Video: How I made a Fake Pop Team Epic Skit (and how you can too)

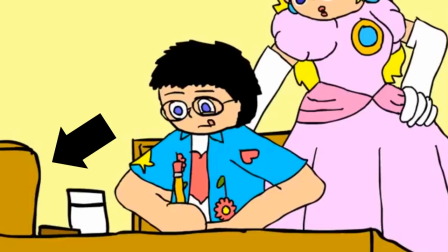[3:56]
I decided against adding anything else to the shot, like the chairs from the original Hey Andy Sweetie video,
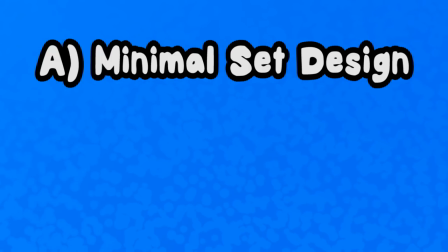[4:01]
mostly because A, many of the skits I was trying to emulate from the show don't have that much set design going on,
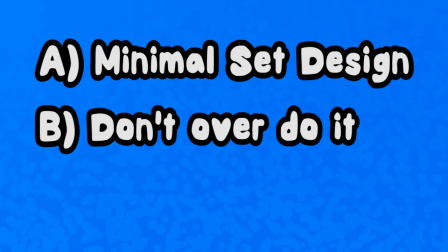[4:07]
B, I didn't want to mess things up by overdoing it, and C, I'm a tad bit lazy.
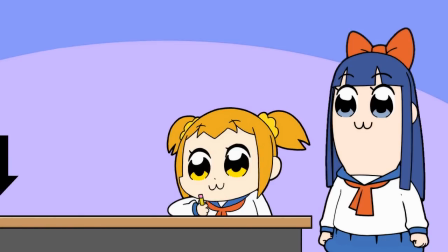[4:13]
The first thing I worked towards creating was a table for Papaco to write on. This was actually a lot more difficult to make authentic looking than you would think, despite the table itself being extremely simple looking. As weird as it is to say, I wanted to make sure that this simple looking table fit in with the style of the show as much as Papaco and Peep-A-Me did.
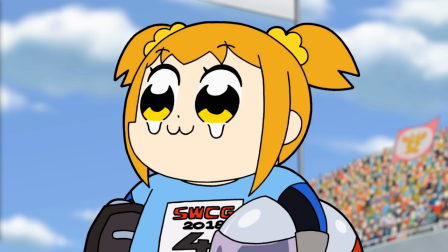[4:30]
To achieve this, I went through all the episodes of the show that were currently available at the time, looking for any tables in the skits to reference when making my table.
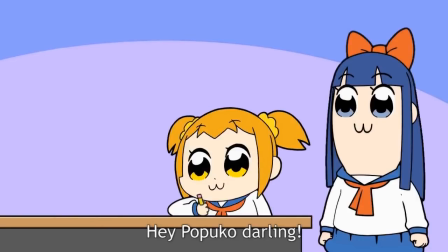[4:38]
The skit I was making was a front-facing 2-shot, much like plenty of other Pop Team Epic skits. scenes.
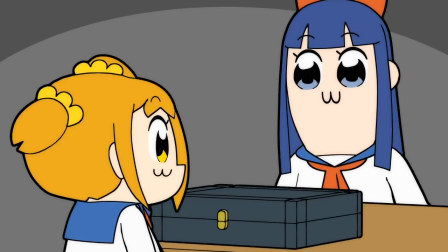[4:43]
So I was looking for a table in one of those to make sure I drew it from the right angle.
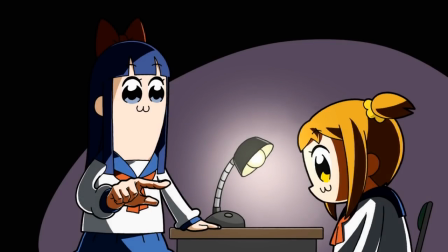[4:46]
Eventually, I went back to episode 1 and noticed that in the interrogation skit, Papago was sitting behind the exact type of table I needed.
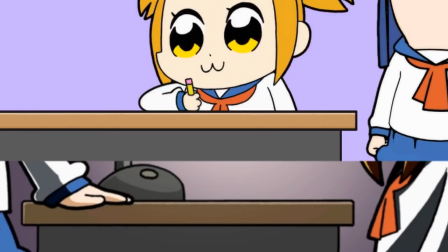[4:53]
Using it as a reference, I drew up my table to look just like it, while adjusting for the difference in lighting by making the colors on it a bit brighter than in the original scene.
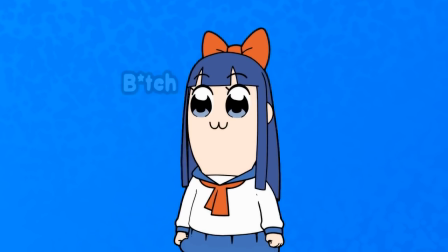[5:01]
Next asset to work on was Peep-A-Me, and honestly, she was the simplest to put in.
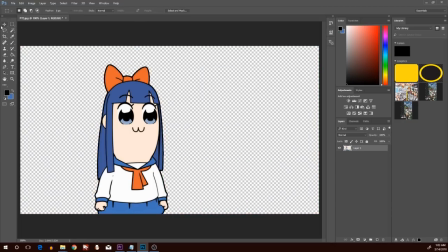[5:06]
All I really did for this was rip her model directly from the Are You Upset skit. Speaking of, same with the background.
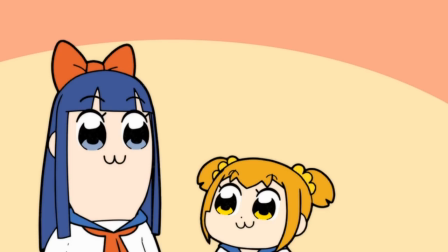[5:13]
I just changed up the colors on it from the original orange ones to a bluer shade. Honestly, I probably could have just drawn up my own background, but I'm all about cutting corners, so yeah.
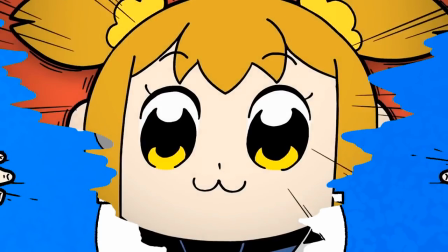[5:23]
Last but definitely not least is Papago. Now this I'm proud of.
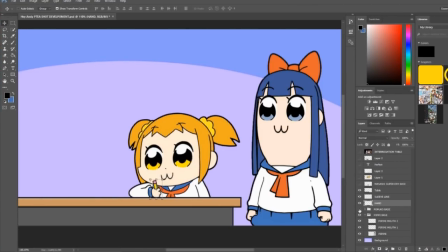[5:28]
The Papago that you see in the final skit is actually a highly edited and
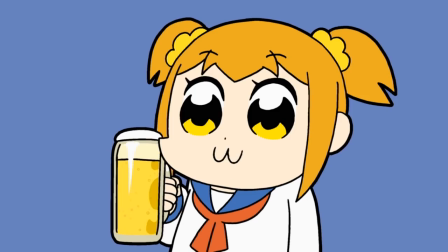[5:33]
redrawn version of the Papago from the Masashi Super Dry skit from the first episode.
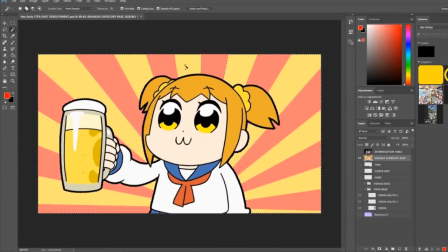[5:38]
Allow me to go over my process. First, I isolated her head and face in Photoshop so that I could freely move them around her body.
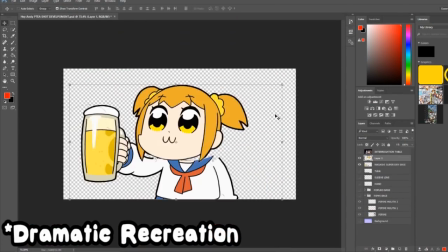[5:44]
Then, I positioned both her head and face so that she was looking down, and placed her in the scene behind the table.
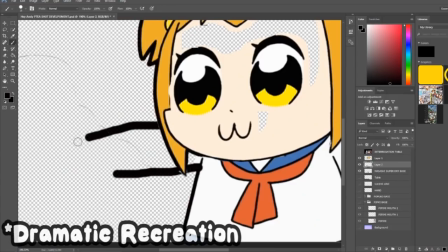[5:50]
Then, I erased her arm holding the beer entirely, and redrew the arm so that it was leaning on the table, along with drawing her hand holding a pencil.
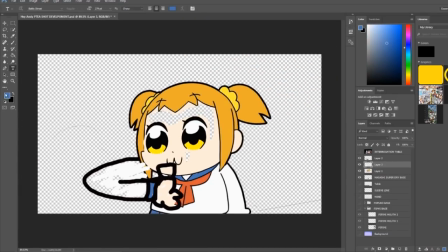[5:57]
I made sure that her hand holding the pencil was on its own layer, so that when I got down to edit the final product in Premiere,
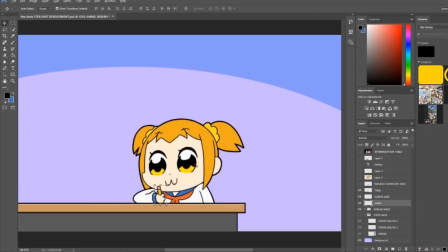[6:03]
I could rotate it left and right for 3 frames to make it look like it was animated. Okay, that was a lot of words. In layman's terms, I photoshopped and drew up a bunch of stuff and crap. The audio. Now, what's a good visual edit without some good quality audio? I mean, at that point, it would just be a good visual edit, because visual edits don't require audio. Fuck, man, this script is horrible. But basically, I'm talking about voice acting. For this video, I reached out to the talented voice actress Sydsnap to provide some quality voice work for both Peep-A-Me and Papago. Definitely go check out her work. I'll have her YouTube channel and Twitter linked in the description. What was great about getting Sydney on board to do the voice acting was that we didn't actually have to worry about doing a voice match for Peep-A-Me and Papago.
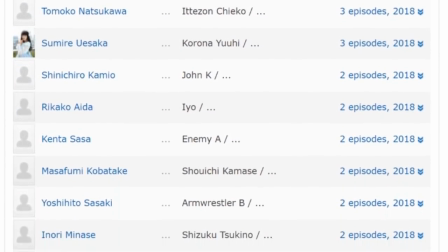[6:48]
And that's because each episode of Pop Team Epic has different voice actors for the main duo. Ain't that something?
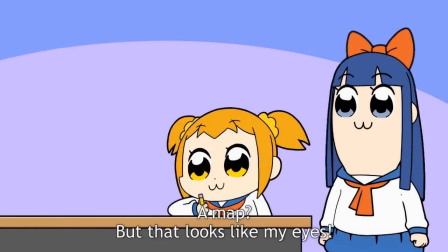[6:53]
Sydney did an amazing job for this, giving me not only some great voices for the characters to work with, but also giving me a pretty decent Japanese translation as well. Now, of course, it isn't perfect, but I gave her a pretty short window of time, and she did her job excellently within that time frame.
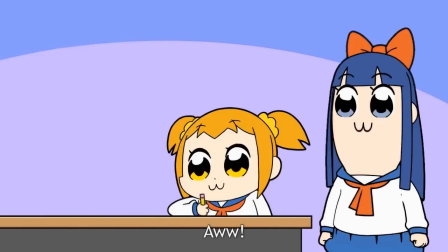[7:08]
Not to mention the universe-shattering scream that Peep-A-Me does at the end. That is some A-fucking-plus voice acting. The editing. Once I got all my visual and audio materials set up and ready to go, I was prepped for the editing phase.
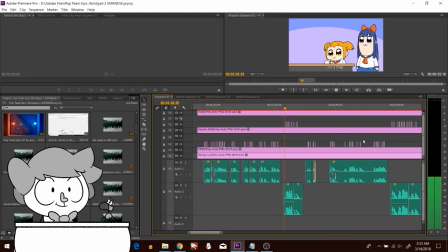[7:24]
The software that I use to edit all of my videos is Adobe Premiere, and this one was no exception. What's great about Adobe Premiere is that it can actually function in tandem with other Adobe apps, and it's pretty much essential for everything I edit.
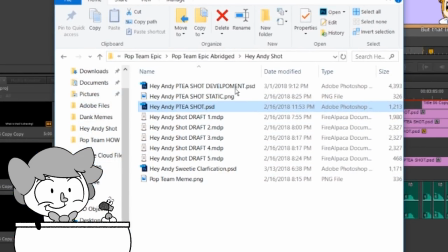[7:37]
For example, when putting a Photoshop file into a Premiere project, it actually gives me the option to separate it by layers so I can work with each aspect of the scene individually.
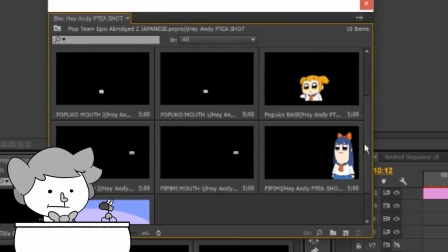[7:46]
If for whatever reason this all sounds way too complicated, essentially Adobe Premiere is just a really good editing program for this type of thing. The editing process for this video really boiled down to 2 major things: lip flaps and subtitles.
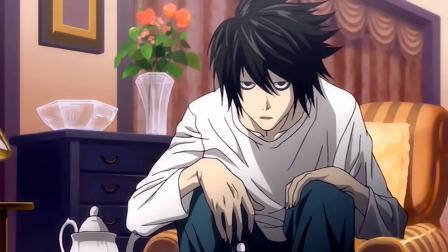[7:58]
First, let's go over lip flaps. If you're familiar with any anime abridged series online, you'd probably already have a good understanding of how this works.